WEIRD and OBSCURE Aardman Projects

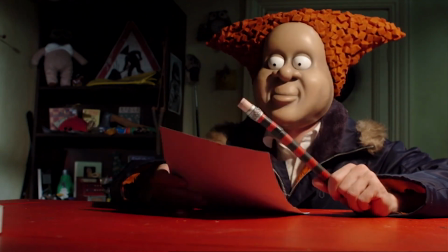4:08 The show was created in 1998 and is still seemingly airing to this day but it is now a web series on YouTube.
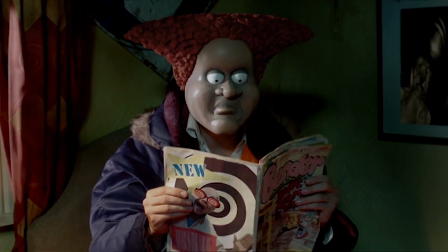4:16 I say seemingly airing because at the time of recording this video,
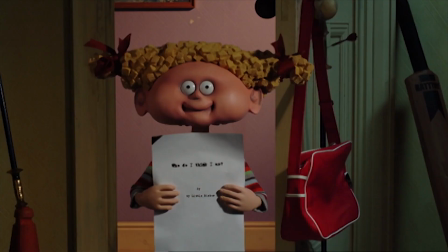4:20 nothing has actually been posted on the channel except a live stream from late 2019.
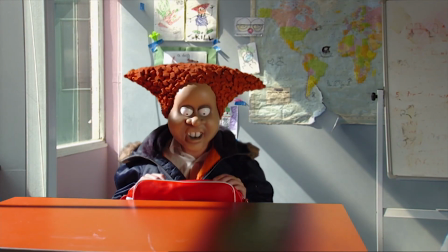4:26 The last two seasons that are featured on YouTube have not been produced by Ardman and do not still use the stop motion masks of old,
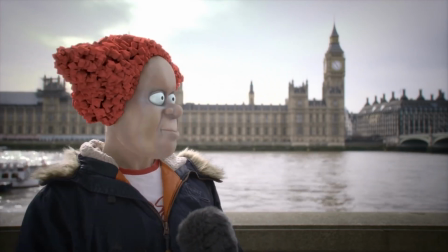4:34 instead choosing to use a CGI face.
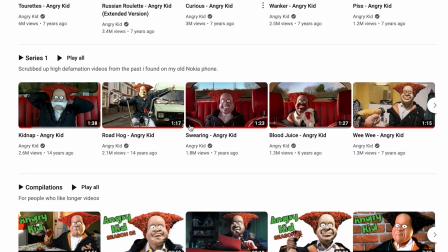4:37 Every single episode can also be found on the official Angry Kid YouTube channel, so you can watch the entire thing easily if you haven't already.
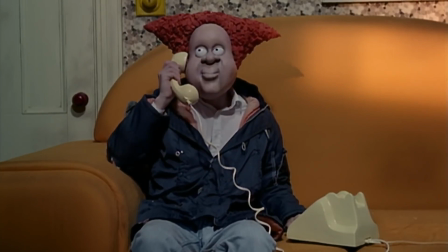4:45 It can be pretty funny, the animation is impeccable, and I suppose you can also just enjoy its general creepiness.
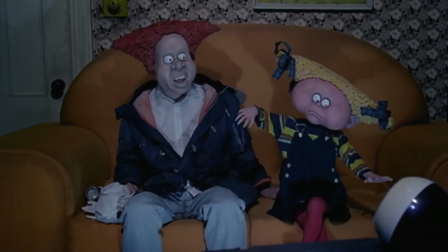4:52 Which brings me onto this. This show is so weirdly creepy, in terms of looks at least.
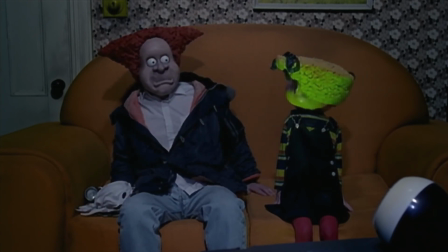4:59 There's quite a few comments about this on some of the videos, so I'm not alone, but my god, something about either the designs or how the characters move just has this really creepy factor to it.
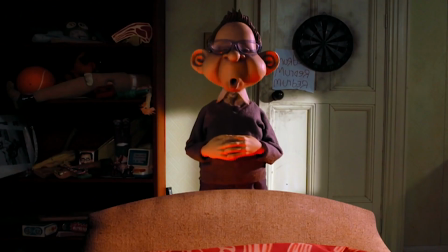5:10 I mean look at this, absolute nightmare fuel.
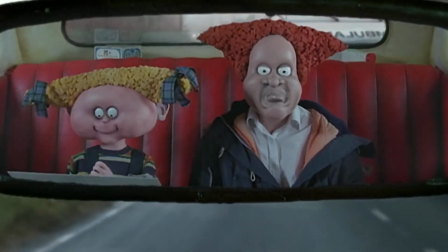5:17 There's also rarely more than two characters on screen, so it also has this weird empty lonely feeling to it, but maybe that's just me.
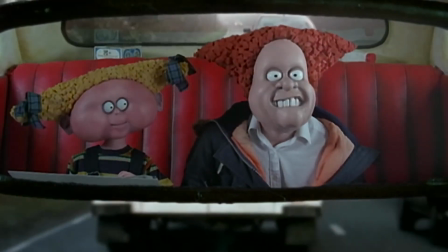5:26 But anyway, I definitely recommend checking it out.
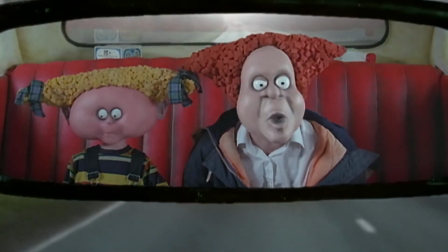5:29 It's a weird, pretty forgotten part of Aardman's history, which I think deserves as much attention as it can get, even if that already is quite a lot.
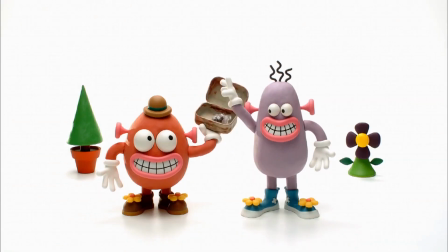5:40 Pib and Pog Pib and Pog is absolutely amazing, and not enough people have seen it.
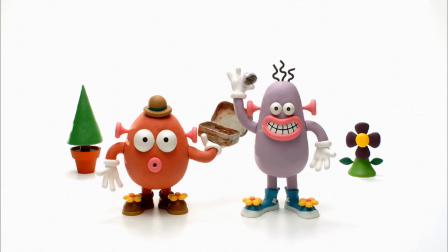5:46 That's it, that's this segment. Okay, for real. Pib and Pog is a very interesting and funny series, which were initially aired on Channel 4 back in 1995.
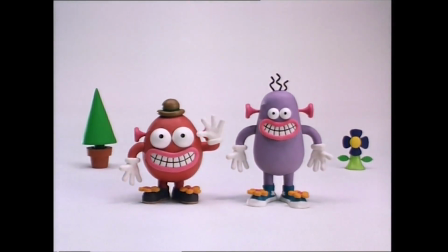5:56 The first episode, which was originally only supposed to be a standalone short film, is only 6 minutes long,
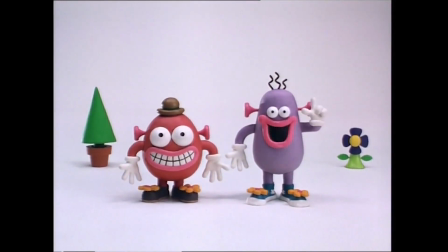6:03 while the following episodes are generally only around 2, so all you people with ADHD out there just looking for some short form content,
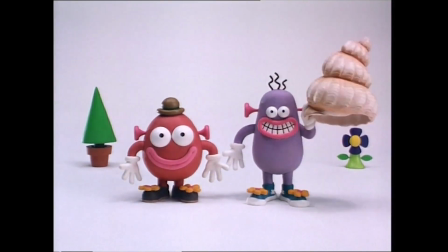6:11 this is good for you. Each short follows the same format, Pib and Pog show up and everything is initially quite like Hyde, with the show feeling like any other animated claymation British show for really young kids.
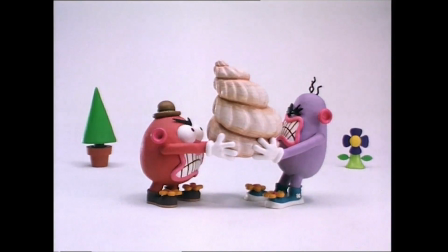6:26 Then something will happen between the two characters that results in them doing, well, stuff like this.
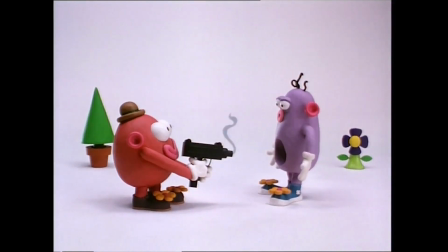6:34 Yeah, for kids.
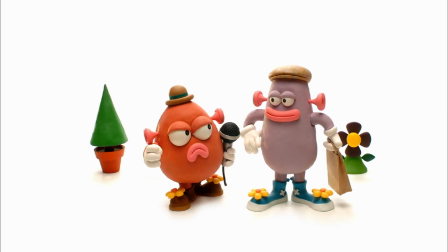6:38 So yeah, each episode sees the two fall out over a seemingly pretty harmless thing, then they just do whatever they can to just murder one another.
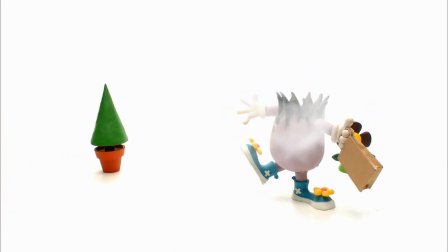6:47 And while it's not particularly disturbing,
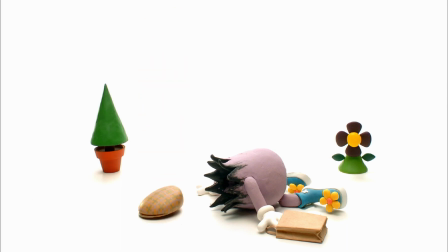6:49 with the animation remaining pretty tame and still quite childish and fun, even when stuff like this is happening,
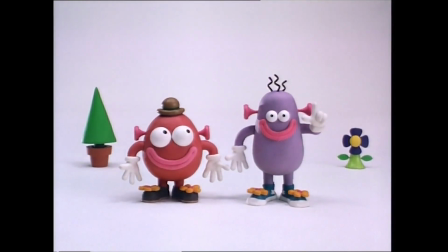6:58 it's pretty sinister to watch these smiling,
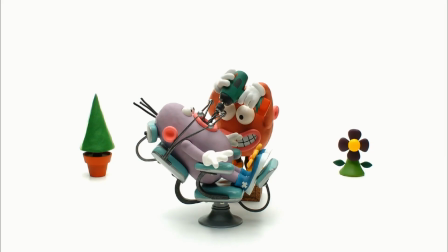7:01 friendly looking toddler mascots repeatedly try and murder one another in this weird white blank dimension. And like I said, it is incredibly funny, incredibly unique and creative as with every Ardman project.
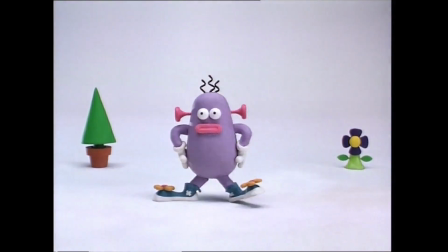7:15 And of course, it goes without saying that the animation is absolutely incredible.
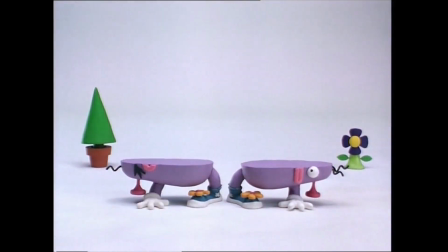7:20 There isn't too much to say in terms of plot, you know,
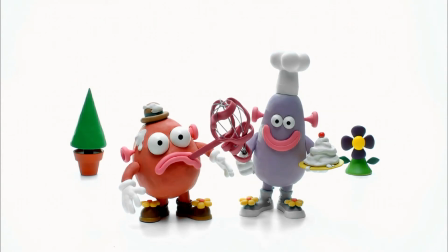7:23 the shorts are more about showing off the various ways these little things can harm one another than giving us gripping Godfather-like plot points.
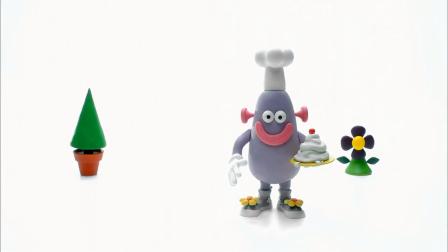7:33 But it is great and seriously worth a watch if you want something a bit more fun.
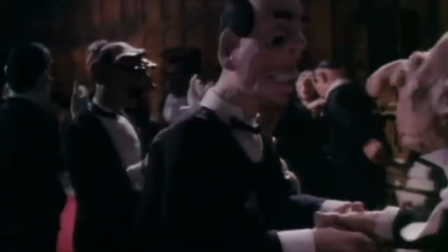7:40 Babylon Babylon is the craziest thing I've ever seen, look at this.
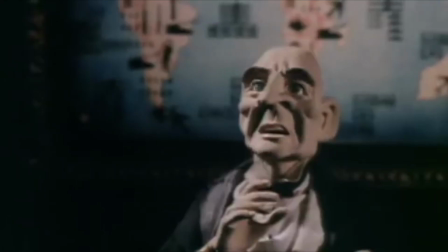Released in 1986, the short film was a part of a series of short films, commissioned for Channel 4, with the title Sweet Disaster.
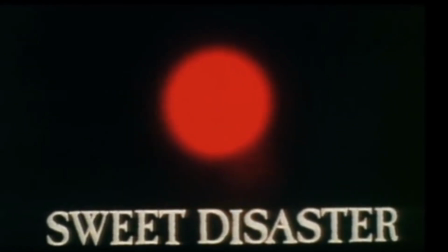8:02 The premise of each film was the animated representation of the apocalypse, and it also featured the non-Ordman short Dreamless Sleep,
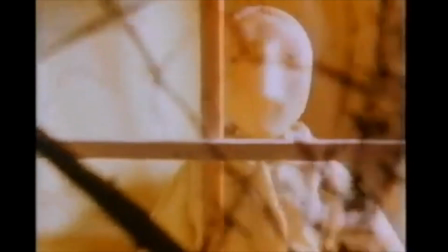8:10 which is a very striking animation which I do seriously recommend checking out although it doesn't fit this video so we're gonna move on.
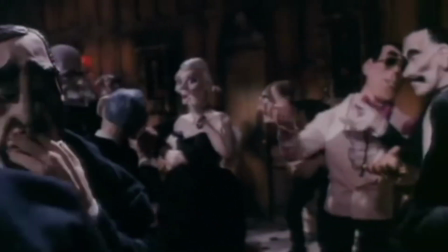8:18 Babylon is a much stranger but very interesting take on the theme.
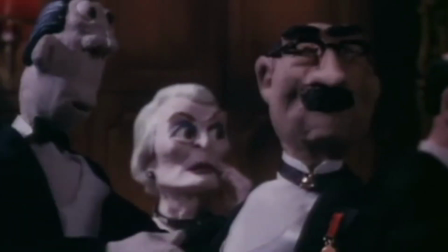8:23 The 13 minute short examines the correlation between achieving peace and financial gain at the hands of the mega rich.
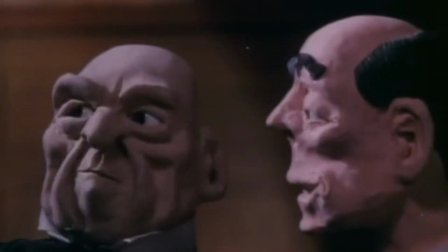8:31 In case just watching the thing unfold doesn't show you this there's a repeated whispering of peace and
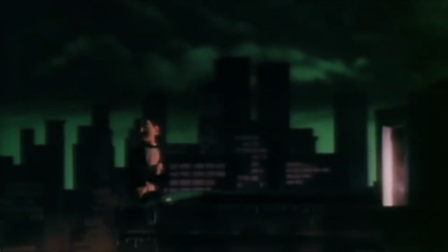8:37 profit throughout the whole thing which this weird whispering narrator says about About 50 times.
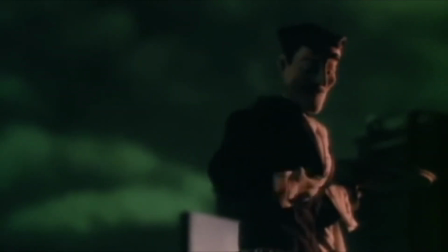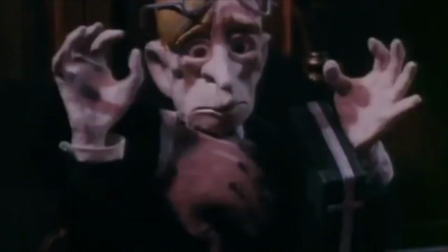8:50 And while there's certainly a story, there isn't too much of a plot per se, if that makes any sense.
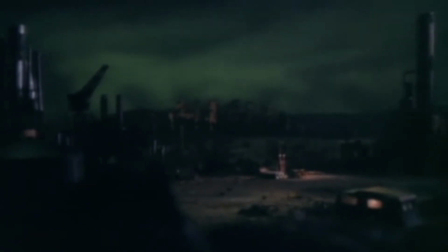8:57 The film opens with this barren wasteland ravaged by war as tons of vultures circle overhead.
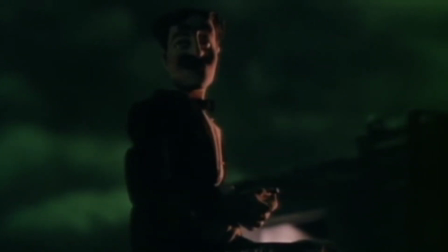9:03 We then follow a waiter as he serves the ruling class of this world who are,
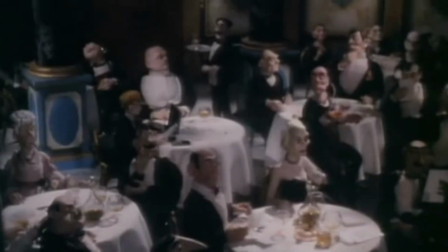9:08 of course, a bunch of stuck up elderly people with no grasp on the real world. Hmm, how topical.
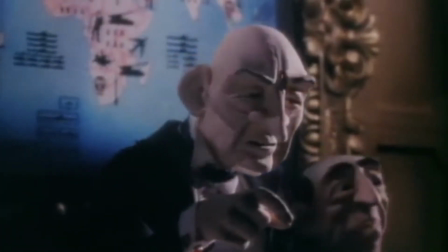9:15 Anyway, the creepy leader of this group goes on a big speech about how the left-wing are all communists and bad people,
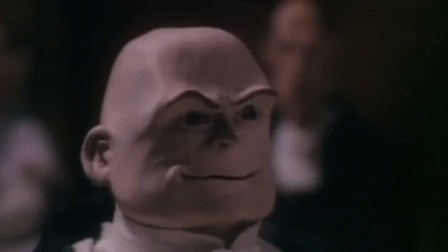9:23 and how these people in the room are the good guys trying to save the world while also making a lot of money.
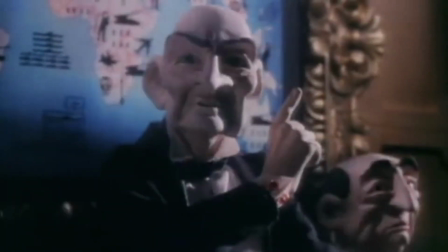9:31 It's obviously quite a political piece, and it certainly doesn't pull any punches against those who seek to profit off of the outcomes of war,
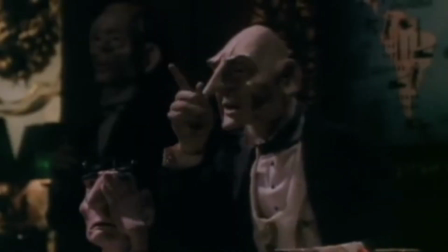9:40 and I do have to say, it's a pretty neat message. As the main speaker rants away, we see this big, burly,
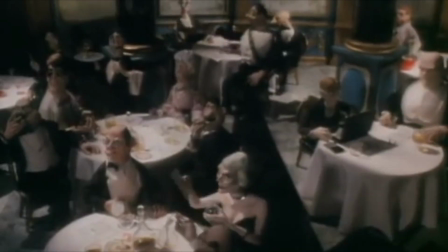9:48 bald guy pass some sort of legislation or something on a piece of paper around, which everyone looks at and signs.
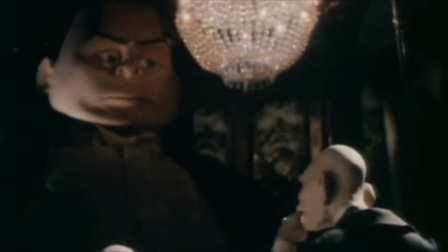9:55 He then grows bigger and bigger until he practically fills the room and then just sits there all creepily.
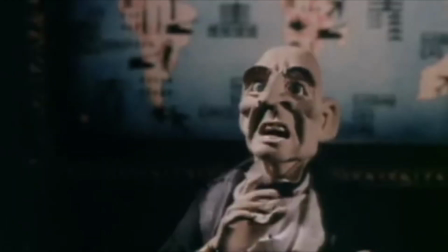10:02 That is until he actually literally explodes. Let me repeat myself he just explodes open.
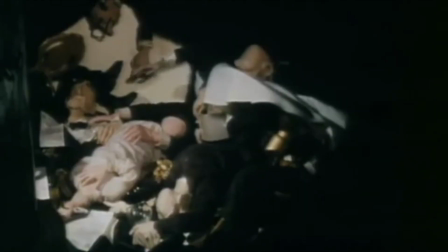10:10 He grows so big he crushes everyone else in the room apart from the waiter and then
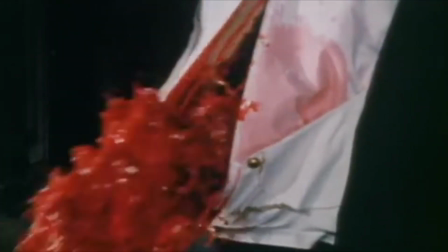10:16 his stomach explodes into a big sea of guts blood and bullets.
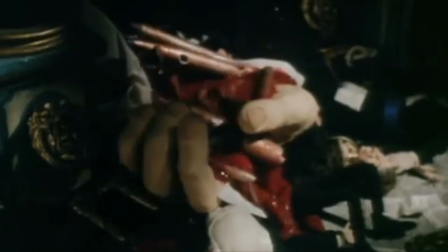10:22 I'm guessing this whole expanding bald man thing is a metaphor I'm too dumb to properly figure out but I do like the imagery a lot.
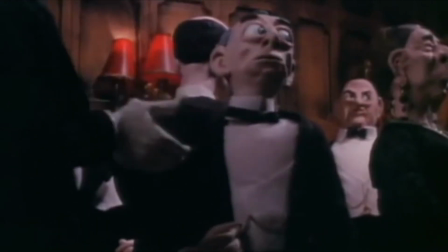10:31 It's really cool in a very morbid sort of way. In fact as I'm sure you've notice, the whole film is quite creepy.
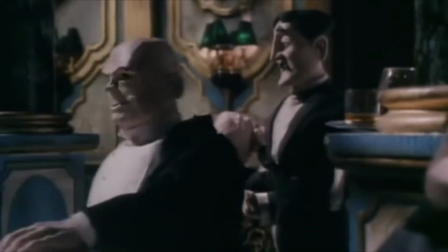10:39 Not only is it all shot in this really bleak, dark lighting where the characters are barely illuminated by this cold blue light,
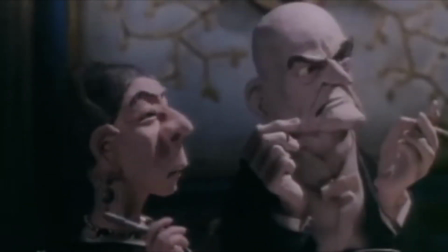10:47 but the animation is also really just sort of uncanny.
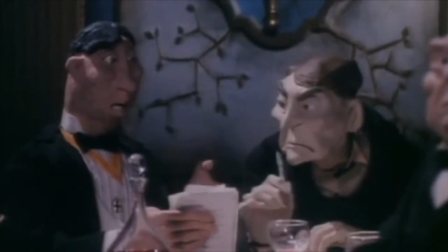10:52 It's got that jankiness a lot of stop motion animation has, which gives the already creepy models a really distinct strangeness to them.
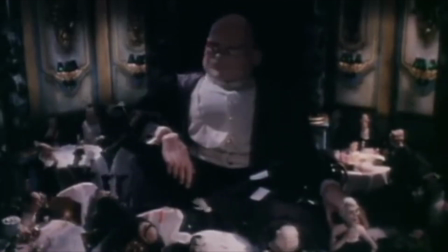11:00 I find it really cool because I like that lack of fluidity you see in a lot of claymation,
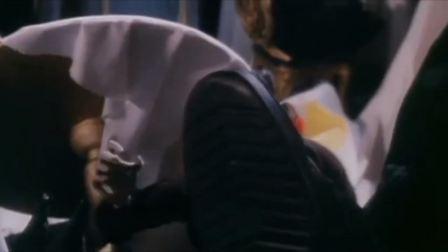11:05 especially in early claymation but it does undoubtedly add to the creepy
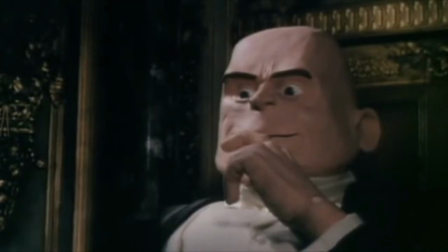11:10 factor and things like the way the big bald dude sits deathly still
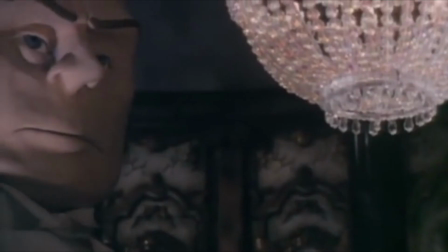11:15 and just moves his eyes left to right it's really unsettling.
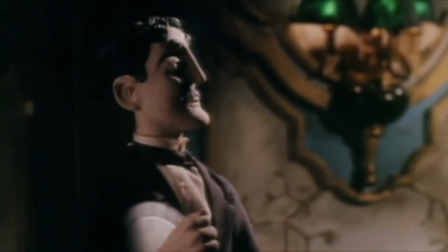11:21 On top of all that there's also just this strange sort of loneliness to the whole thing.
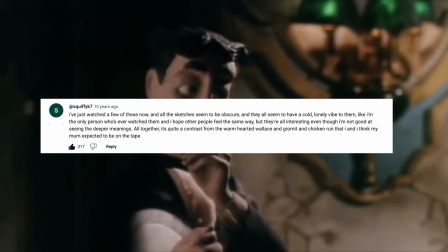11:26 I think this commenter here sums it up perfectly.
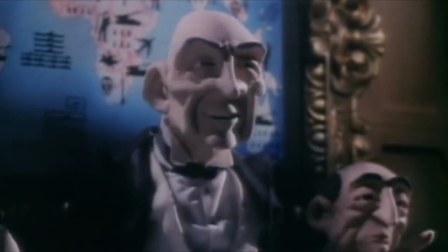11:30 The only person who actually talks is the guy doing his speech, everyone else is either silent, murmurs,
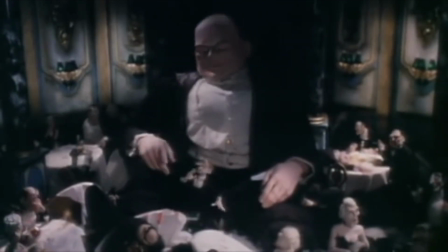11:38 or in the case of the bald blowy up dude, talks in this weird warbly baritone sound effect.
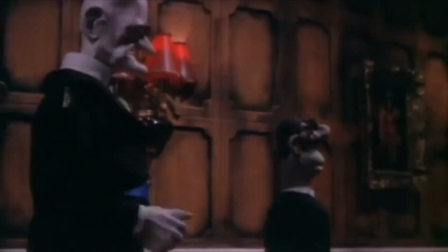11:49 Apart from that, you've only got the eerie peace and profit whisper in the background.
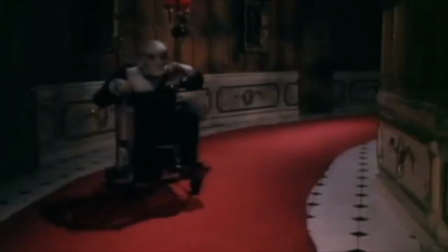11:55 It's really weird but a genuinely great short film that I would definitely recommend if you willing to sit through a lot of eerie silence and
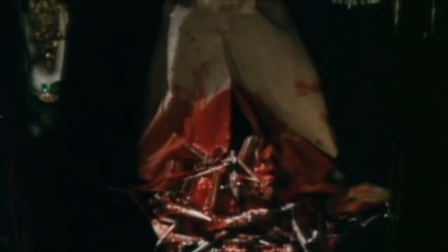12:04 stomach exploding.
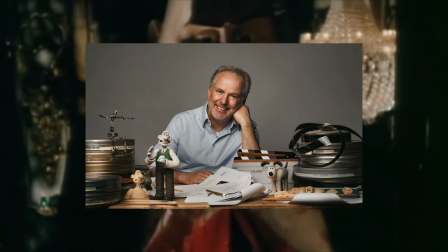12:06 What's also interesting about this short is that it was the first film project Nick Park, the creator of Wallace and Gromit, worked on since joining the company.
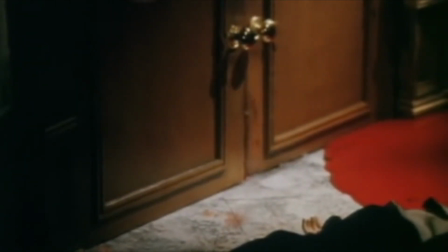12:16 Ardman even agreed to give Nick Park some more resources for his upcoming short, A Grand Day Out, if he helped with the film.